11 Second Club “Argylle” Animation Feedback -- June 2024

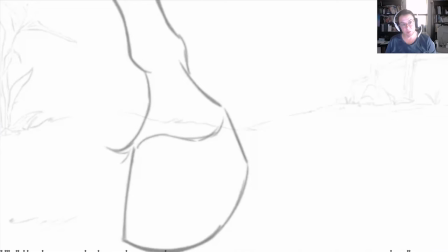But before that horse's leg moves, the horse is on screen dead.
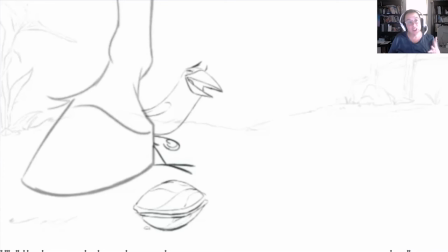There's no weight shifting. There's no life. It doesn't need to have a lot. and I know you're doing the traditional animation thing and in traditional animation we can get away with things that are static on screen for a lot longer but if I was going to go in and do anything I would spend a little bit more time on
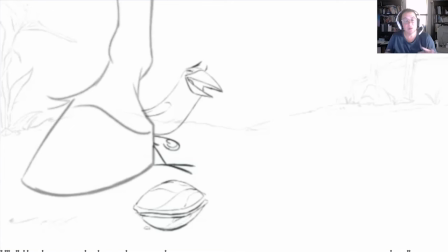the horse's leg just a little bit of life that you know little tiny step maybe at the beginning just a little tiny bit of a weight shifting because what that is going to do is that is going to allow our animal,
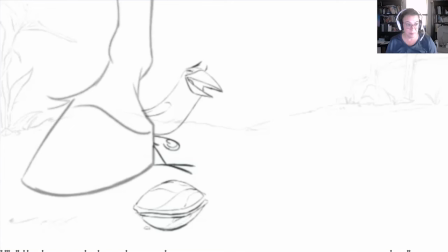our horse to all of a sudden have extra life. And that's what we're actively trying to get into our animation. Like when I just look at what it is doing, so I'm going to hide the bird real quick. Um, when I look at what the horse is doing just the horse
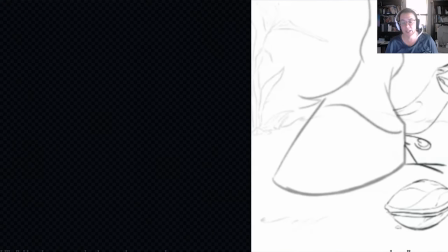if you watch it until it stomps the nut it's not doing really anything there's no life in that but as soon as it moves
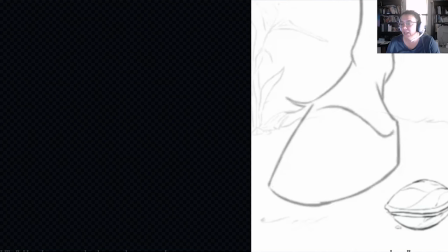right here at about frame 207 as soon as it moves all of a sudden wow there is something there so i would say everything before that i just put a tiny little shift like that little subtle shift that you've
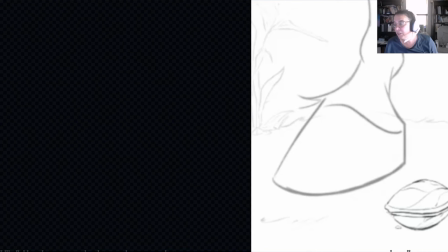got between 207 and about right about here where he picks it up those nine frames it's amazing how much life that adds all right
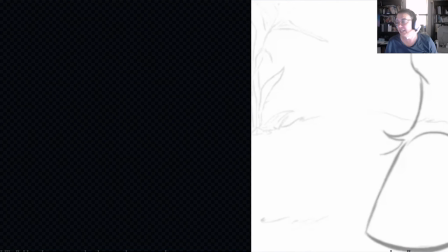and crush that egg all right he comes in here you're just you don't have a lot of weight on here. Don't forget the rest of the horse, okay? I know that the rest of the horse is not drawn in here, but don't forget that the rest of the horse exists.
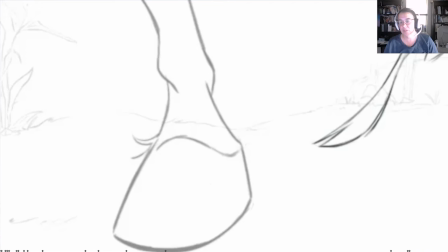When he puts his weight over here, what you want to do is you're going to want to hold this for just a second longer. Right now, you're on this particular moment
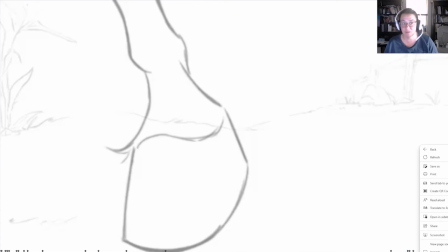for about four frames, three, four frames. for something to truly read to us. It takes a minimum of really, honestly, it takes a minimum of about eight frames. So in those eight frames, when that leg comes over here,
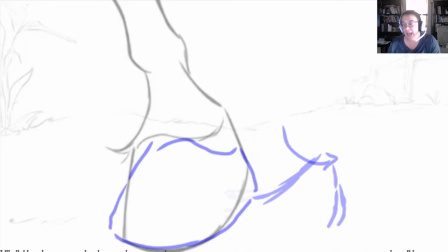what you can do is you can add in just a little bit of motion up top. So if you imagine that all of this animation here is delayed by just a couple frames. All right. So we're still here.
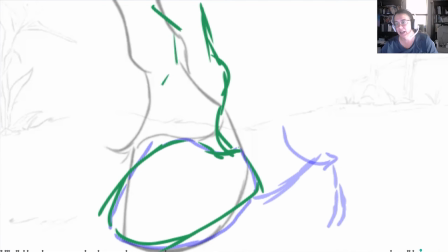If you imagine the rest of that horse's leg coming in and maybe having a little bit of a shift in his ankle. Just a little bit of a push down there. All of a sudden what has happened is the weight of the horse that is above this leg has shifted over.
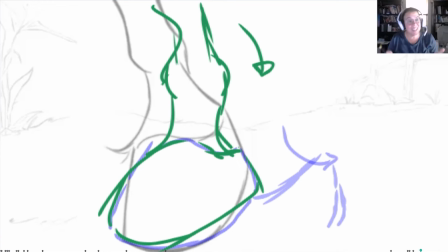So it's a plant shift lift sort of thing. In this case what you want to do is you're lifting up that foot the weight has shifted over to this side. So all of your weight is shifted over. He goes over there and then that foot then can lift.
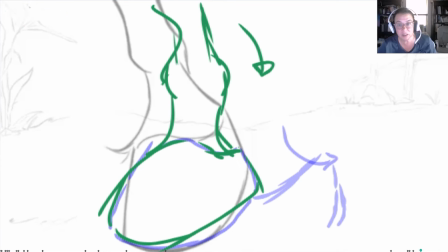So that weight shift here should actually really be happening.
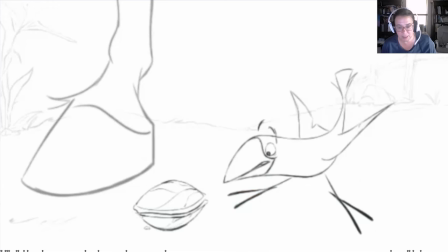Probably, let's see what he's saying here.
Two, three.
So when this guy's counting, when he's going one, two, three, what you want to do with the horse is the horse is like, yes, I can do this. I can do this. And the horse is getting ready. So when this guy is counting down, so count down,
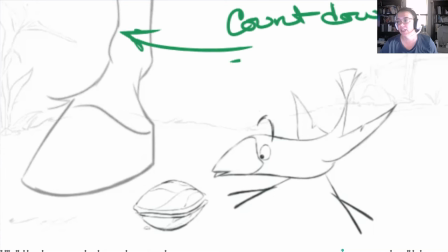then the horse should be doing a weight shift. Countdown equals weight shift.
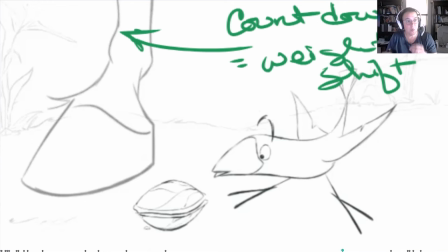All right, so he's counting down. One, two, three, that becomes our anticipation. Two, three, my weight's over, I lift my foot, boom. I slam it down. Now where you can see that is in the ankle and in this tiny little part of the lower leg.
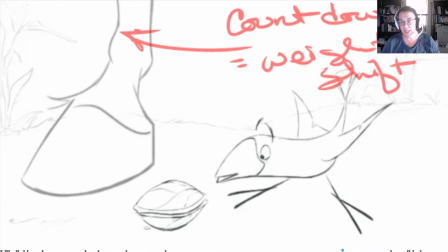So on the horse, what you are always thinking about is this right here, that's actually your ankle. They're walking on their toe. So when they are shifting here,
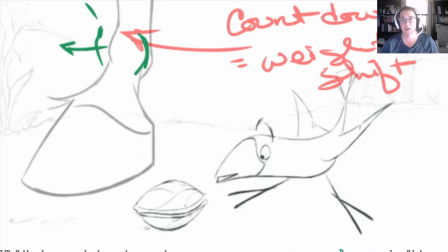put a tiny little bit of a shift over here and a little bit, I always overdraw just so you know, don't go as far as I'm drawing. Keep it subtle, but that life, that's what we're trying to get in there. So we put a tiny little bit of the imaginary hip moving over,
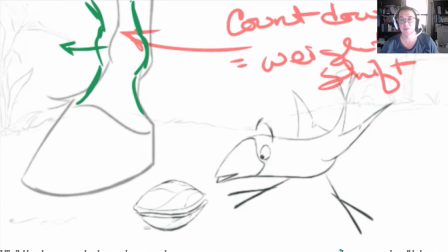which will then allow that foot to have a slight shift. All right. One, two, three, slam. That slam happens.
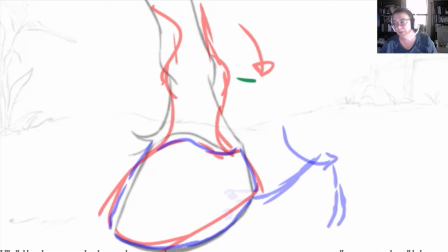When that slam happens, we shift the weight over, hold this for a couple more frames like double your amount of time so that we're really getting that sense that that weight has shifted remember that whole mass of the back end of the horse has just shifted over
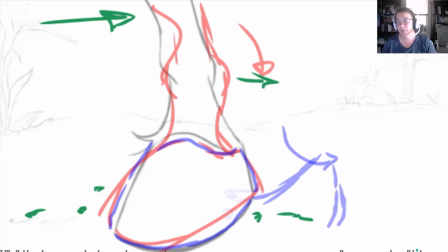stomp maybe even when he stomps maybe shoot out a couple little um pieces of walnut off onto the sides just a little bit like when
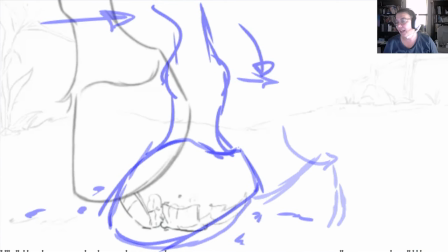he slammed it it's this like big explosion and then when he lifts up that foot and
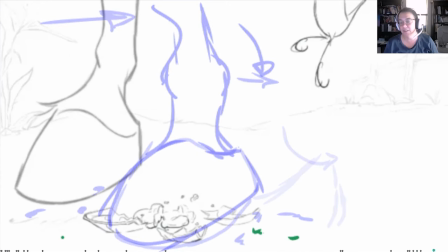moves over, you'd still have like little pieces, but you would pick up basically what you've got. So the big thing that's standing out to me, I really love this animation. I think it's, it's super fun,
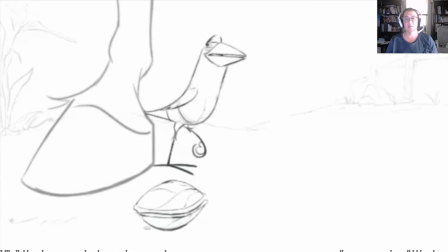but the thing that's standing out to me on this as something that would help plus your animation more is adding a little bit of weight and life to the horse's leg and allowing the horse's leg when it hits to really read that it's hitting.
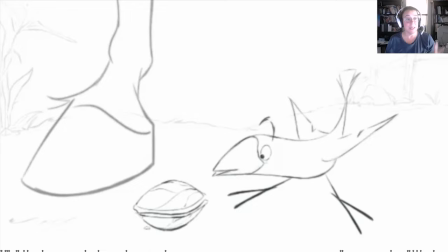Right now, it's so fast that you're losing the actual impact of that horse's leg going down. And also when that walnut gets crushed, what would be cool would be to see a little bit, doesn't need to be a lot,
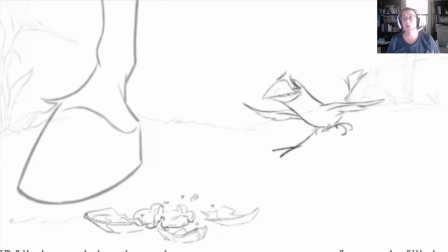but a little bit of extra debris popping out from behind that horse's hook.
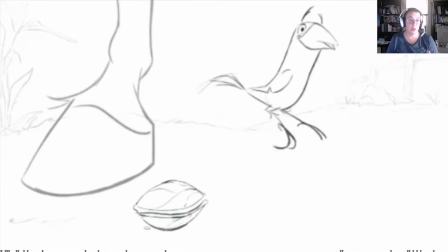So we get a better sense of what really truly did happen. All right.
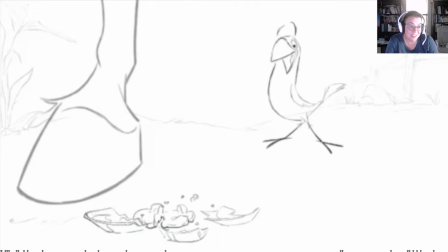Overall, I love the personality that you've gotten into this bird. I think it's super fun.
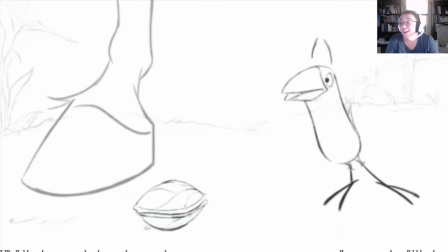Um, and I, it's a well-deserved win. All right. It's just, if I was, if I was going to give you any major note, it would be add, add life to that horse's leg. All right. The more minor notes are overlapping action on the feet,
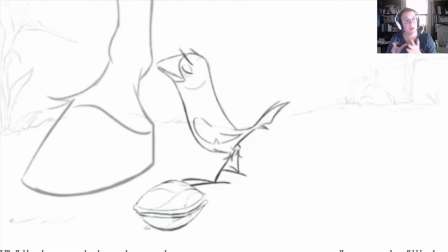making sure that it's very clear as to which foot is doing what and adding just a little bit more life to the tongue. All right. But overall, this animation is really nice. So you should be very proud of it.
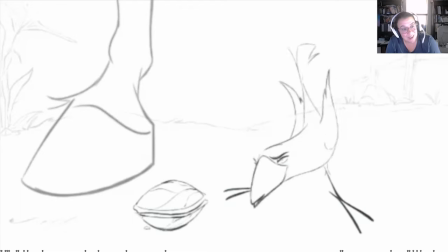Once again, congratulations on winning the 11 Second Club for this month. I look forward to saying more. All right. Good job.